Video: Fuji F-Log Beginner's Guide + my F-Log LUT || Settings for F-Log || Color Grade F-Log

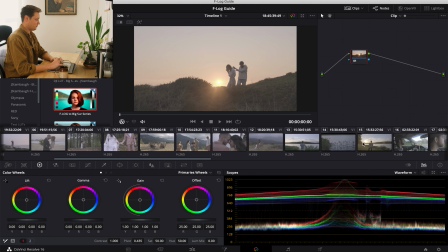[16:42]
I'm gonna try and go pretty quick, but I'm just gonna start out by showing you the most simple way to grade F-Log footage.
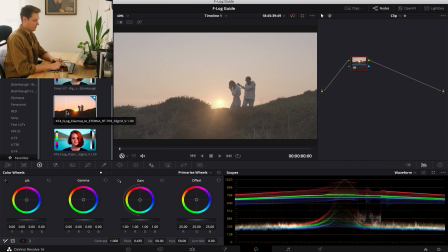[16:52]
And that is by going to the Fujifilm website and downloading your camera's specific F-Log LUTs.
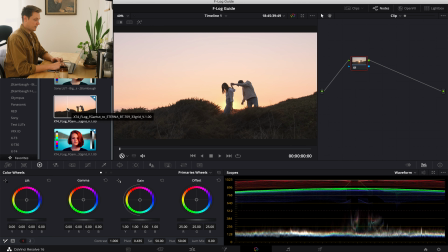[17:01]
So these are the F-Log LUTs right here.
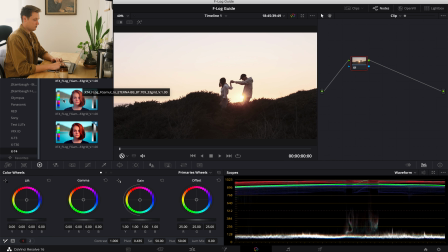[17:05]
I've got all of them, but I only use the two that are the
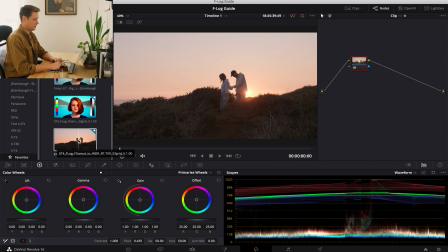[17:11]
F-Log to wide dynamic range and the F-Log to Eterna.
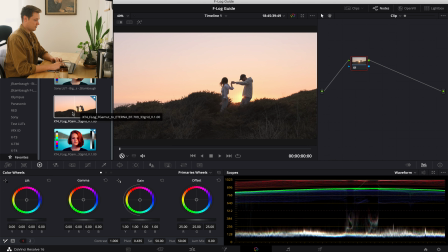[17:17]
So I'll just show you the Eterna LUT here, and all I'm gonna do is on this node here,
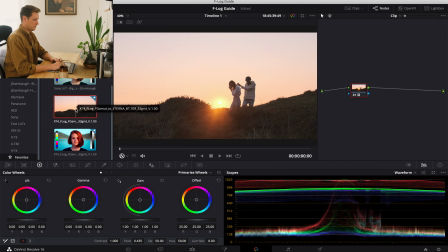[17:23]
I'm just gonna paste the LUT by double clicking, and there you go. Right off the bat, I've got something that is usable, certainly is usable, and I think looks pretty good. But the sun is a little too hot, so I'm just gonna go into my log controls here,
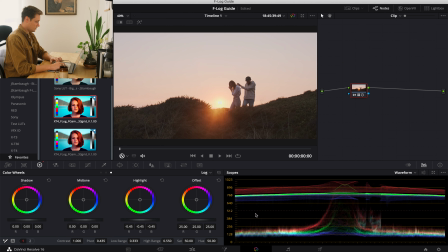[17:41]
and I'm gonna bring that down so that I can control that roll off on the sun there. And I think this looks pretty good, but I think I want to pull my shadows down just a bit.
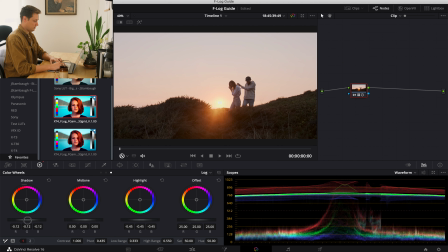[17:57]
And you can see that kind of expanded that range there too. So I'm gonna pull those down just a bit more here. And I think that looks really good. And then I'm gonna Option S, add a new node here.
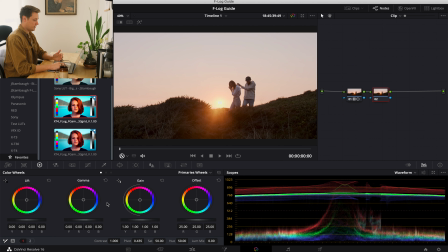[18:15]
And I'm gonna go to my primaries. And my favorite way to modify the white balance,
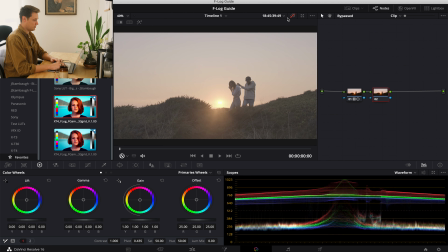[18:24]
because this is almost a technically correct image, it's pretty good,
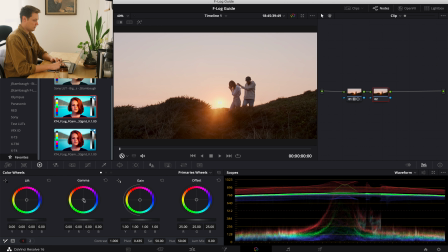[18:28]
but I would like it to be a little bit warmer and a little bit pinker, and a part of that is the visual style that I'm going for with this wedding. And I already finished it and delivered it, so you can go watch the final film,
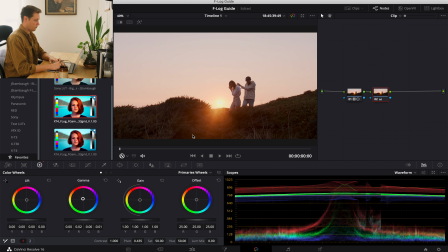[18:42]
but I like it to be a little bit warmer and pinker because it was sunset and it was glowing. And this right here now with my waveform looks really good. Which, by the way, I always make sure I turn on my waveform here,
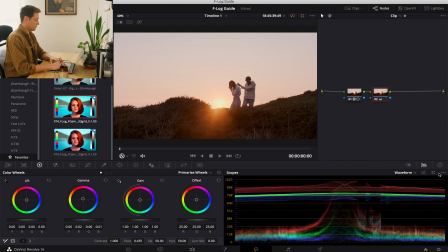[19:00]
and I don't use multiple. I don't expand it out or anything like that, and I really don't change anything in here. So yeah, just make sure you have on your waveform. And this looks really good to me.
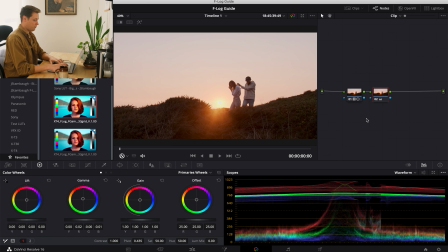[19:17]
And then next, I'm actually going to go back and I'm going to click Option 1.
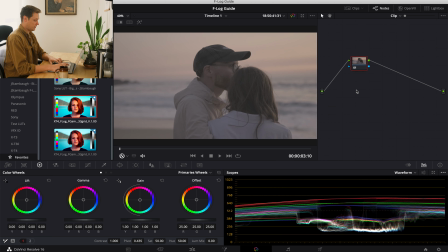[19:23]
And that saves this color grade as a memory function. So now I can click Command 1 and apply the same color grade here.
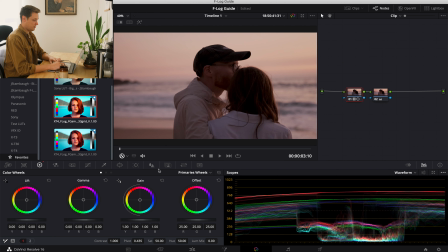[19:31]
And this looks pretty good right off the bat, but I can tell that the shadows are coming down a little too far. So I'm just gonna reset that. I'm gonna bring them back down just to where they're almost at the bottom.
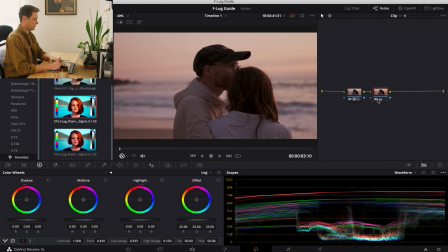[19:47]
And then I'm gonna go to my second node here, because this is after the conversion takes place. So this, any changes I make are to the actual log footage.
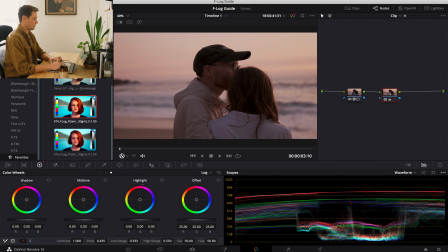[20:01]
But this is now a Rec 709 color space that this node is working in. And so I'm gonna bring the gain up just a bit here.
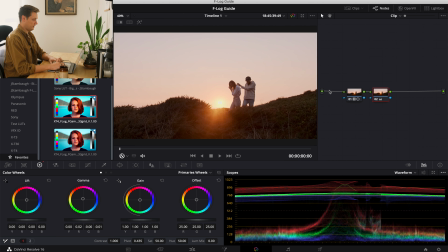[20:13]
And I really like this. And I think I could, if I wanted, I could bring this one just a bit
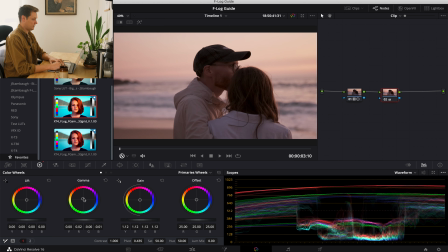[20:21]
pinker so that the blending of these two shots works just a bit better. So now when you see these in a sequence, it makes a little bit more sense visually.
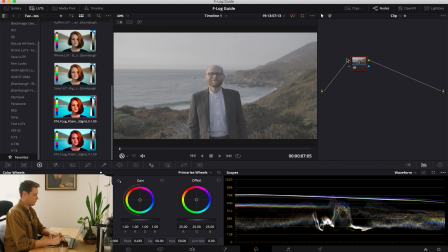[20:35]
And now on this shot, I'm going to show you the next method, which is the color space transform.
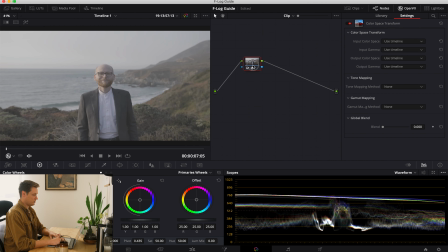[20:42]
So when I drop the color space transform on here, nothing happens.